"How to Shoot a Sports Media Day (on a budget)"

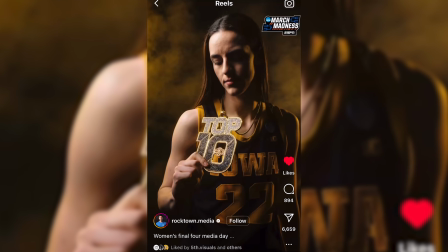(0:00)
In this video, we're going to react to some viral media day setups. We're going to talk about what makes a media day good,
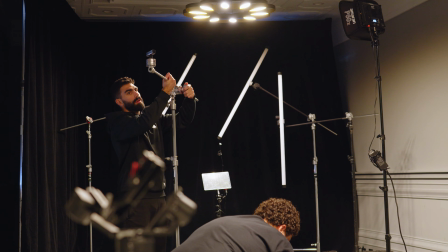(0:06)
and I'm going to show you some behind the scenes from a recent media day that I did that was quite simple and effective
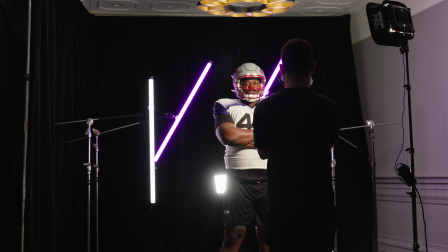(0:11)
that you can replicate if you want a good media day that you can execute pretty easily.
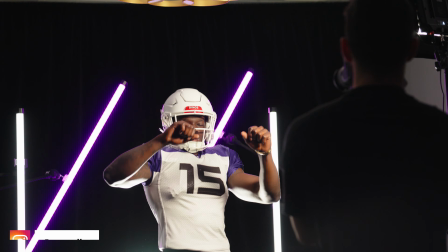(0:16)
Hey, what's going on? My name is Peter Sarellas. I'm a videographer and editor from Toronto, Canada. I specialize in sports videography.
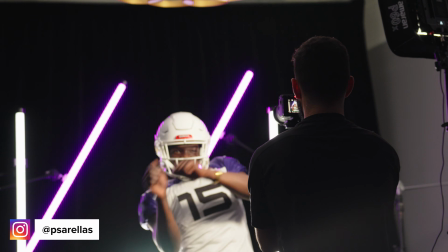(0:22)
If you watch the channel a lot, you'll probably notice that I'm not in my normal set right now. There's a big power outage and I've basically been kicked out of my house, so I'm filming at an alternate spot today, and I'm also losing my voice a little bit, so we're persevering here today.
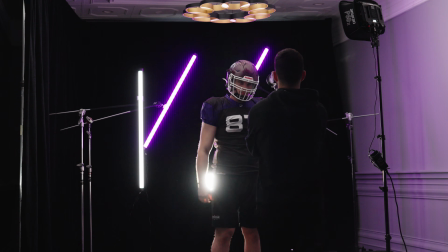(0:35)
But we're going to talk about media day stuff. I filmed a media day recently, and I'm actually going to film one again in like a couple days. That's going to be a much bigger set, so we're going to basically today talk about like what makes a media day good, and we're going to react to some on my phone here that I've seen online that I've kind of drawn some inspiration from, or that I think are doing things really well. So I'm just going to start a screen recording here, and we're going to talk about this first media day set. And this one's a really interesting one to me. It's actually from the NCAA Women's March Madness tournament that's happening right now. The Final Four wrapped up yesterday at the time of this recording. I'm sure the whole tournament's going to be done by the time you see this video,
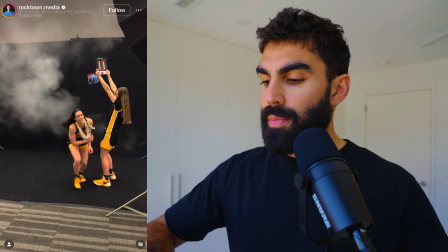(1:13)
but it's this one here from rocktown.media. I've seen some of their stuff on Instagram, and it's just like so cool.
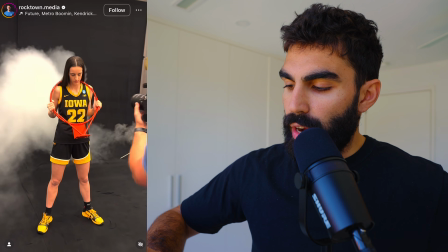(1:21)
And they don't do setups that are like too crazy. It seems like a couple strobes on a black background and a bunch of smoke.
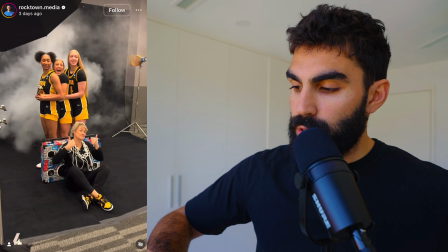(1:28)
And they got like colors that are specific to the team who they're filming.
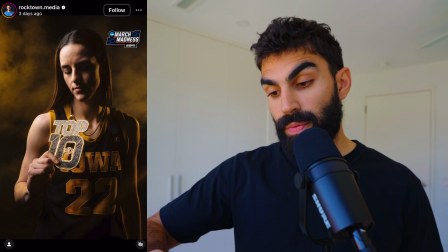(1:33)
But they're getting some really interesting results here, and they're doing a really good job of playing with props.
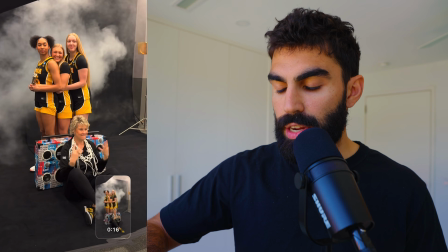(1:39)
Like, I think that this shot at the end here of Caitlin Clark with the Sports
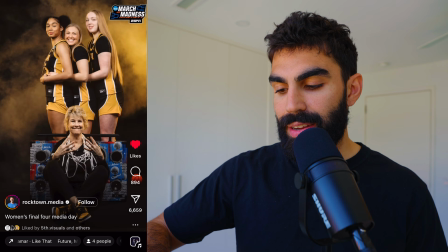(1:44)
Center top 10 chain is just so cool and creative.
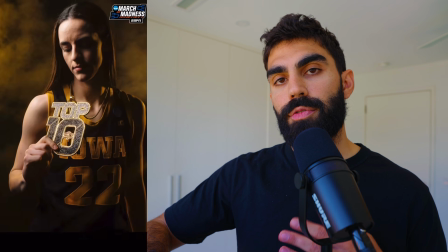(1:49)
And this type of post goes to show that when you're filming a media day,
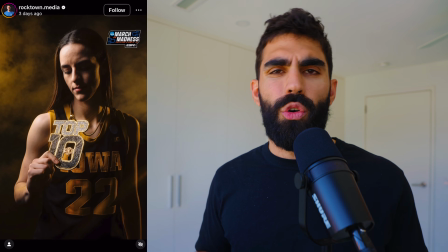(1:54)
you don't necessarily need to be like over the top with it and do a whole bunch of crazy stuff.
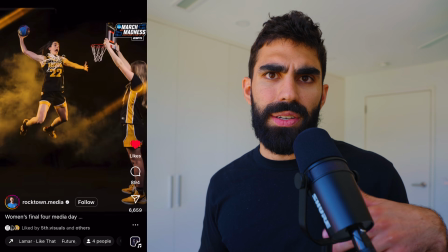(2:00)
You can have a really simple setup, but as long as you can do something to bring personality out of the players who you're filming or taking photos of.
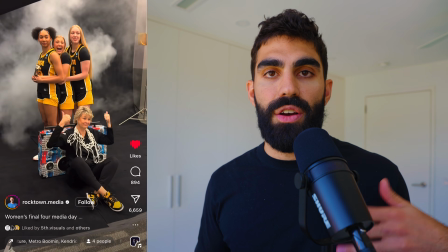(2:08)
In this case, they used lots of props and they incorporated the coach, and they had fun ideas for poses and movements the players could do going into it.
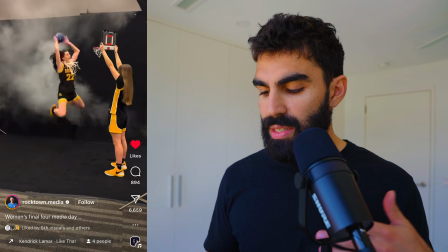(2:17)
Like, when you can get a player into it like that, you can get some really cool stuff. Like, this mini net thing is just so funny.
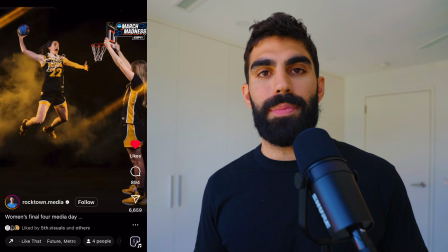(2:23)
And like, obviously that's a great way to loosen players up, to get them to act natural on camera and have fun with it.
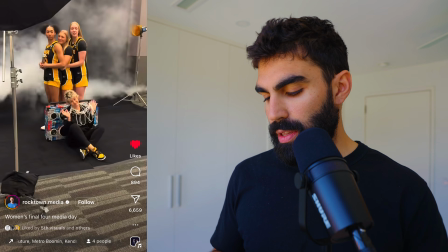(2:30)
And I think that if you actually go look at their account, because they do a lot of media day stuff,
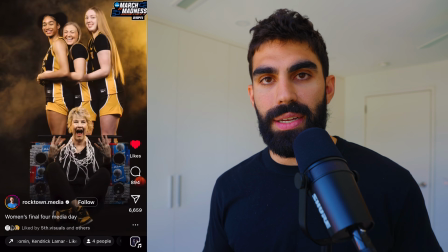(2:34)
they're constantly finding fun ways to get players involved, do cool things that they like,
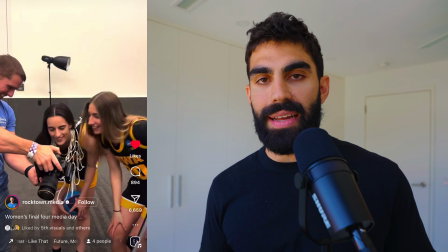(2:41)
and make them as enthusiastic about the media day as we are as videographers or photographers.
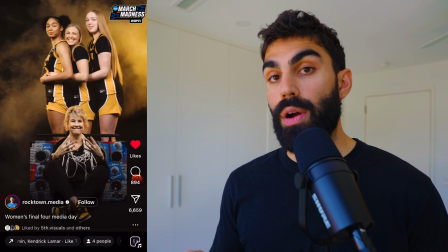(2:48)
It's well thought out, and they're pros, and that's why these guys always pop off on Instagram.
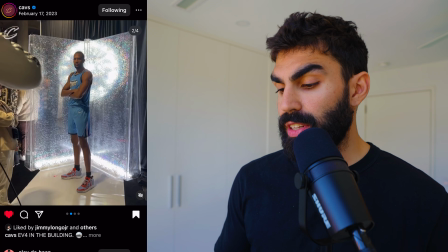(2:55)
The next one I want to look at is this one from the Cavs that I really liked, and I specifically liked this because of how simple it is.
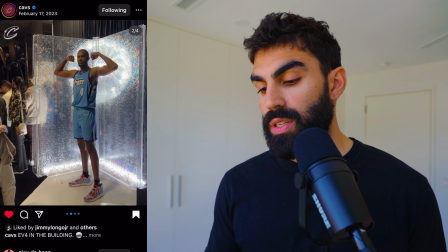(3:02)
It's just two walls that are semi-transparent with some glitter on them.
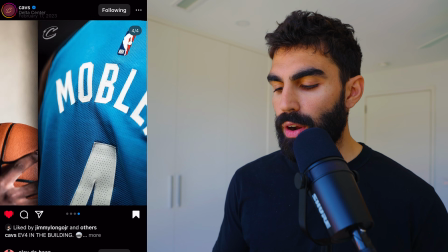(3:07)
Obviously, there's not a lot of room for movement on a set like this, but if you're shooting a bunch of close-ups,
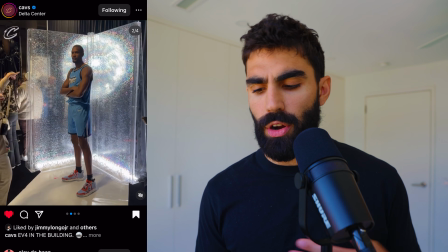(3:13)
if you're okay with just getting some generic poses like arms crossed, pointing at the camera,
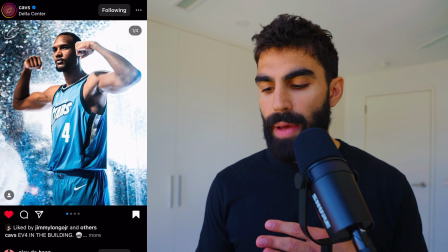(3:18)
flexing, that type of thing, then this background just looks like abstract and surreal.
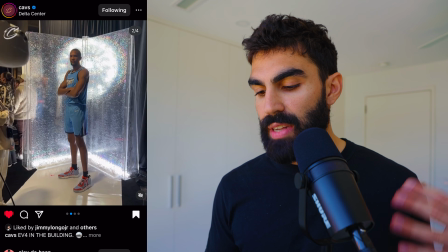(3:24)
So a setup like this, as long as you're thoughtful with designing the two slabs that you're positioning in like a corner shape,
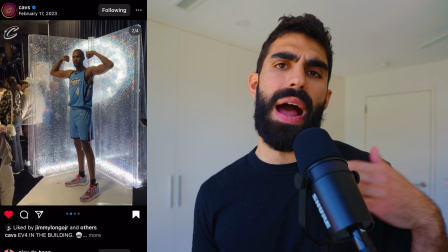(3:31)
can be really good, especially if you're in a situation where you have to cycle a ton of people through a media day setup for a couple photos.
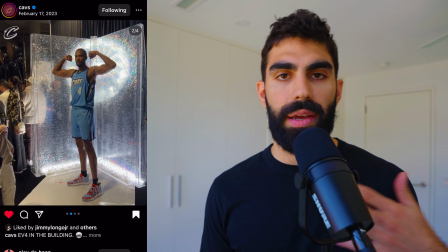(3:38)
There's a simple set like this where you can walk in, flex, point at the camera,
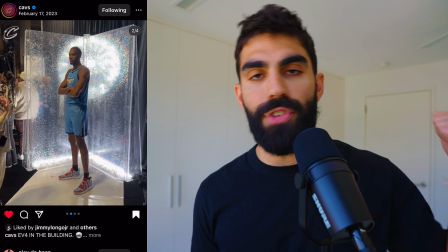(3:42)
show us the name on your jersey, and get out in 5 minutes is fantastic. And I think that the end result in a photo like this just looks super cool. Now, this media day set I thought was awesome. It's again really simple.
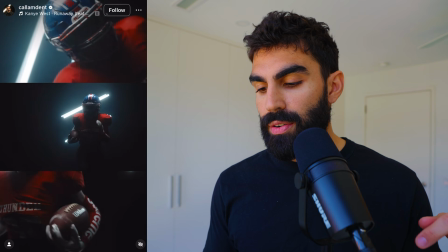(3:59)
It's just one top-down light as kind of your key for the subject,
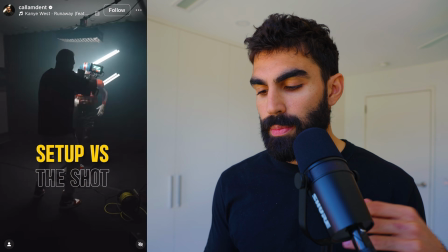(4:03)
some tube lights in the background to create some visual interest, a bunch of smoke, and they just have a black backdrop behind.
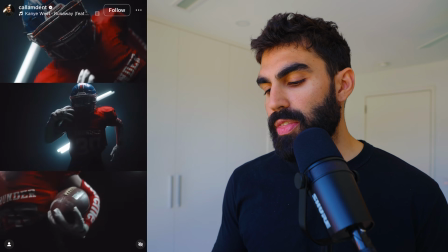(4:09)
But they've got this player on a treadmill,
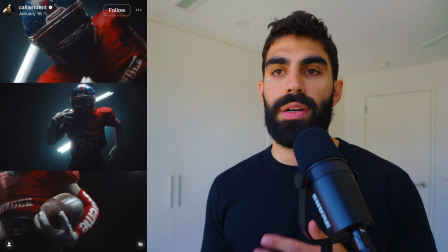(4:12)
and that's what really made this rather simple but still very nice setup stand out to me,
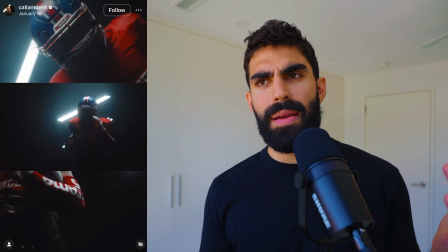(4:19)
because a lot of the time trying to get players to move when they're not in a position where they are naturally able to do so can seem really forced. Like, throwing a football to a guy and just having him catch it while he stands still is not the same as him running and jumping and catching a football. And you can tell from the way that their muscles look, from the facial expression, that it's not quite the same. But a small treadmill like this is kind of perfect, because you don't need a big space for the athlete to move around, but they still look like they're legitimately running, because they are legitimately running in your very cool stylized setup. And this, I think, is just so versatile because you can have them catch balls while they run. You can have them run like sideways if they're in coverage or something. Maybe they're a defensive player.
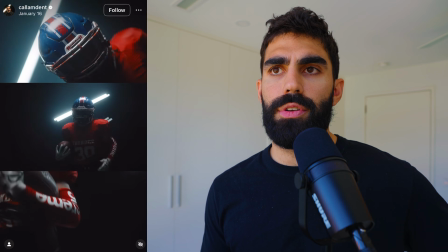(5:05)
Just like a super unique type of setup that I've never seen before. And I saved it to this folder because I want to kind of draw some inspiration from something like this
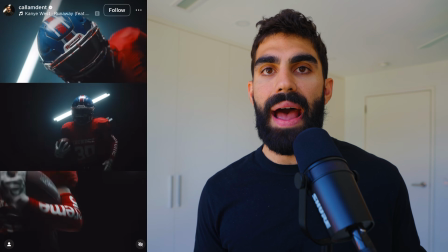(5:14)
and figure out more creative ways that we can get athletes actually moving on their media day sets,
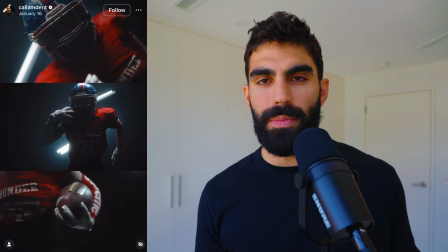(5:20)
not just posing as if they just caught a ball or as if they're throwing a ball or something of that nature.
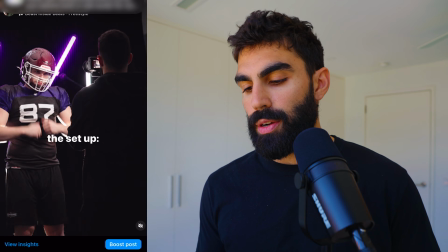(5:24)
And now let's talk about this media day that I filmed recently. So I posted this on my Instagram, which you can go check out.
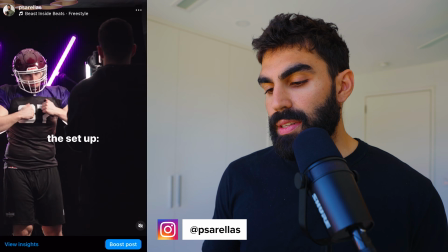(5:30)
It's going to be linked down in the description. But basically, this setup was just 4 tube lights.
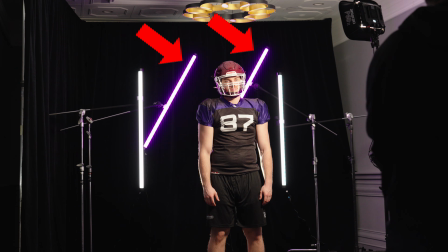(5:36)
So 2 diagonal with the main color on these jerseys, which was purple, and then 2 on the side as backlights.
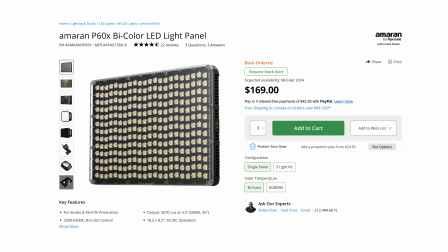(5:44)
1 really harsh backlight, which was an Amaran P60X, and then 1 key light, which was also an Amaran P60X. Unfortunately, we were filming this in a hotel, so I wasn't able to use a smoke machine or anything, but if I was, I would have definitely brought a smoke machine in here and just hazed up the whole room.
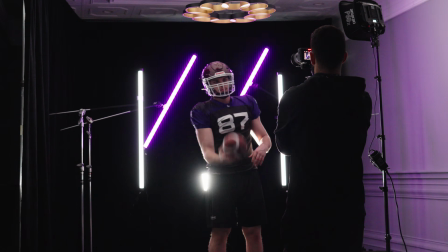(6:01)
And then this flashing effect, which I got going on, which you can see just looks like a camera flash basically, but on camera,
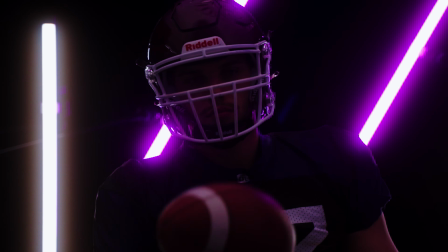(6:08)
it's like revealing and then silhouetting the actual subject, is the Amaran P60X.
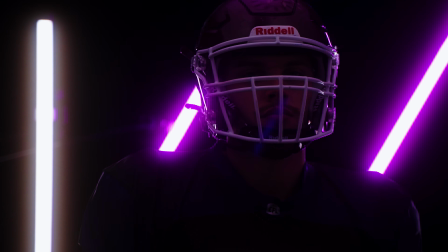(6:15)
It has all these like presets. So there's like a fireworks preset, a cop car preset, and this is the paparazzi preset, which like looks like a bunch of cameras flashing. So I figured it'd be perfect for like revealing our subject's face and then masking him into the shadows, because I think the backlighting looks so good when you're filming a media day.
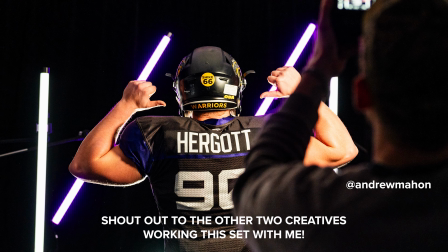(6:33)
When you're setting up a simple set, I definitely recommend doing black background, some level of visual interest in the back,
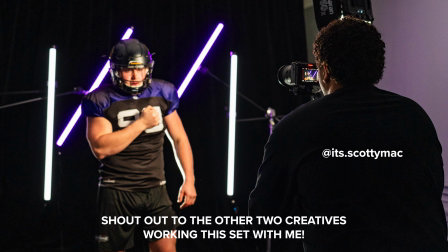(6:39)
whether that's going to be certain props or whether it's going to be tube lights, or I think that's like the most generic one that you see online, or anything of that nature.
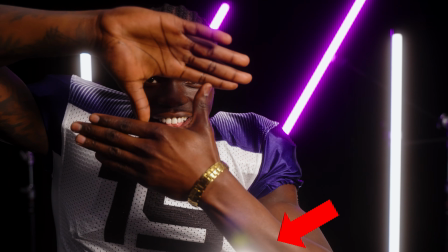(6:47)
A hard backlight that's ideally low and pointing up to separate your subject from that black background, which especially helps if they're wearing a dark jersey like this player was here. And then a key light, and you can start with your key light just on fairly generically,
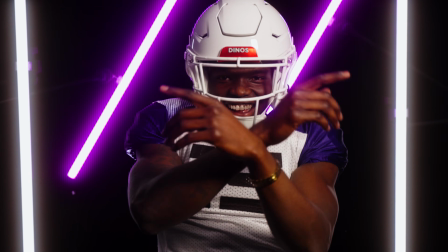(7:02)
like in some of the shots you're seeing here, and you can have it flash and do other different effects.
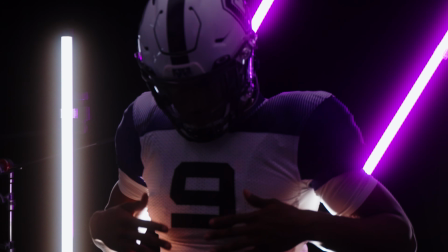(7:07)
And it's a pretty straightforward way of setting up a media day using a few tube lights, a couple of small portable,
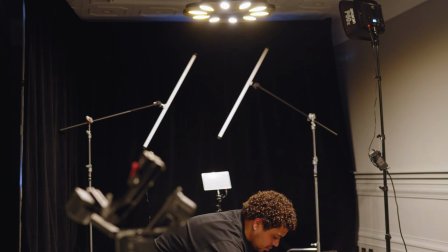(7:16)
essentially single person content creator LED panels, and a little bit of creativity in a small space. Also, I somehow forgot to mention this, but definitely like play some music at your media day, bring in a big speaker, curate a playlist, just make sure the vibes are good so people don't come in there and feel awkward. Getting a good playlist going so that guys can like dance around, kind of do poses to the beat of the song and just feel more comfortable is huge. So like always pack a big speaker and curate a good playlist. That's the key. But yeah, back to the video. This is all assuming that the goal of your media day, of course, and maybe I should have touched on the goal of a media day at the start of this video, but assuming the goal of your media day is to capture photo and video where your athlete or athletes in question look cool for promotional purposes in game, on billboards, on digital, any of that type of stuff, then I think this type of thing is a way to do it if you don't have necessarily an NFL, NBA type of budget and you're trying not to break the bank.